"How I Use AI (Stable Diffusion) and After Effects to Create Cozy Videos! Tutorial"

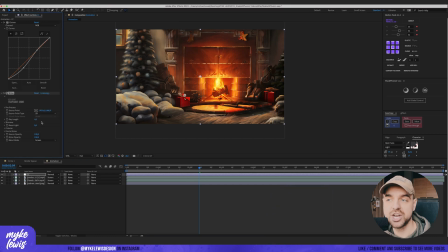And now I'm gonna add a nice effect from Red Giant, shine, and you can already see that this is the magic. Let's go to shimmer, amount, and boost it a bit.
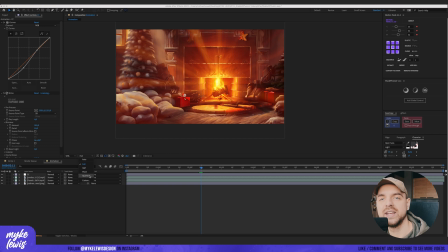Let's reduce the quality because this effect is a bit CPU heavy. Okay, this looks nice. And now I'm gonna animate a face here. So let's put one keyframe here and the second at the end.
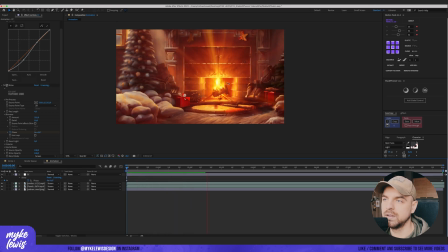And let's see what we have. So you can see how nice it animates the light from our fireplace. We can also play here with shine opacity. I'm gonna use a simple wiggle expression, maybe 10 and 40.
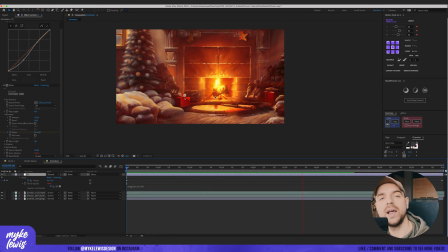Let's see. It plays with the opacity of this shine effect, but maybe this is too strong. really, really subtle, but it adds to our cozy scene.
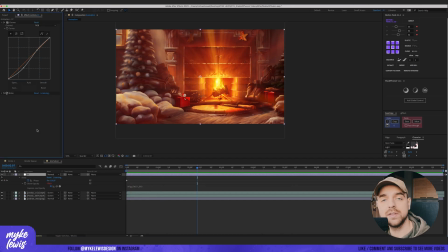Okay, and I really like to add a bit of movement to this whole scene, so I add Camera Shake,
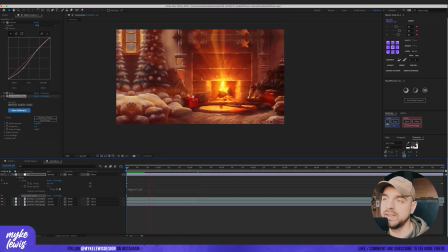which is also a plugin from Red Giant, and you can see what this do. Of course, right now this is too strong. Let's change those values here. I'm gonna put here 35.2 and scale footage 100.
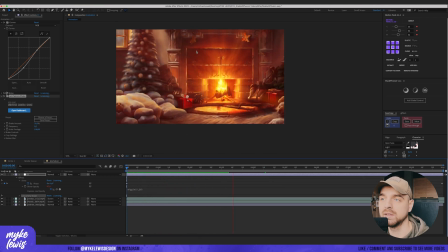And we have this gentle movement. And let's add the last effect, CC vignette. This adds a nice vignette at the sides.
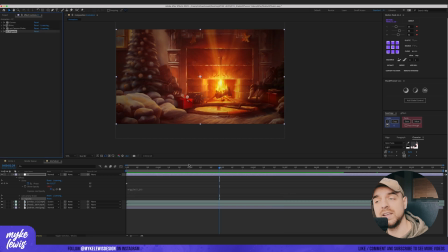Our focus is more into the fireplace. And at the end, what I really like to add also is a bit of particles.
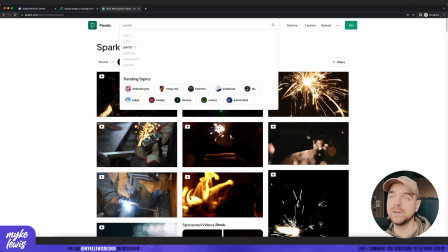So I just go to pexels.com, I just type particles, and we can add this at the top of our footage.
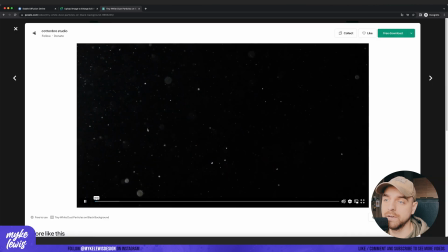Or maybe not this one, but something like this, for example. Let's scale it.
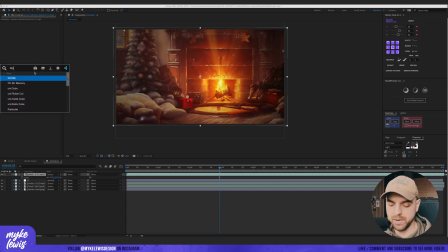Change the blending mode to screen, again, add maybe curves and play with colors of those particles.
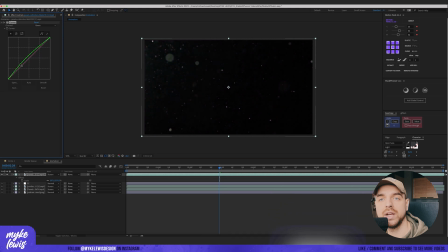So you can see right now, let's solo this layer. If I play with a green curve, I can change those color values of this layer. I would like to make those particles red, so I'm gonna play with those curves and just see what looks best.
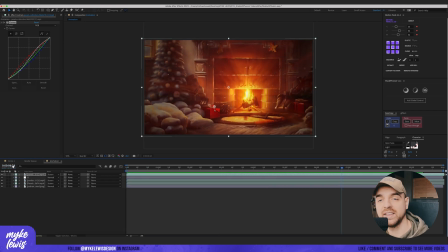Okay, this looks nice. And what we also can add here is a bit of dust or smoke.
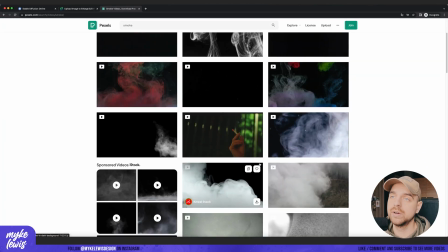So again, we go to pexels.com, we just type smoke or dust, and we look up for some nice videos.
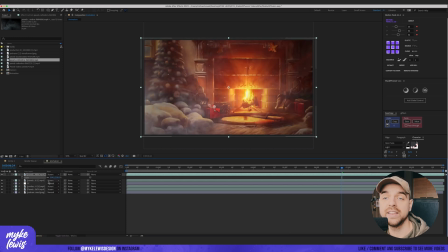I have one here, which is also from Pexels, and I just use again a screen blending mode and add a curve, play with those values. I said this a few times already, but just trust your eyes and see what works best for your art.
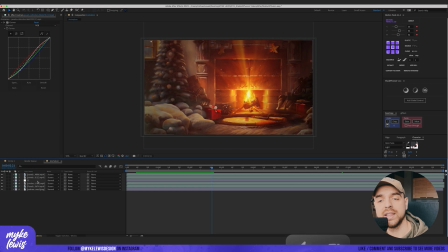You can put also those layers below our CC, but I really like to add above and make sure that they are not affected by this adjustment layer. We could also add a camera lens blur at the beginning to introduce our scene.
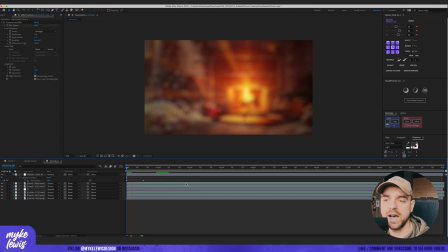Here we're gonna put 0, and at the start a high value, and we have a nice introduction to our video.
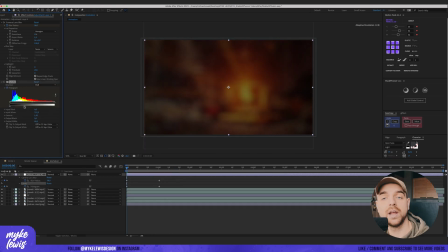Let's also add levels, put a keyframe here, let's at the beginning make it a bit darker, and let's see the final result.
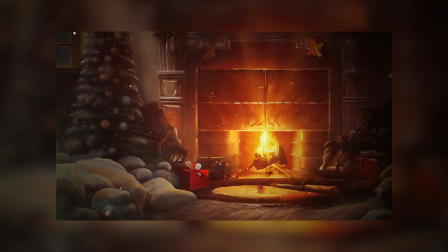And that's it for today's video. I hope you liked it, I hope you learned something from it. Please give a like, comment and subscribe to see more of this kind of videos. You can follow me up on Instagram, the link is down in the description. And AI art is really, really big right now, so don't skip it, have fun with it, create something beautiful. And what can I say more? To the next time. Bye.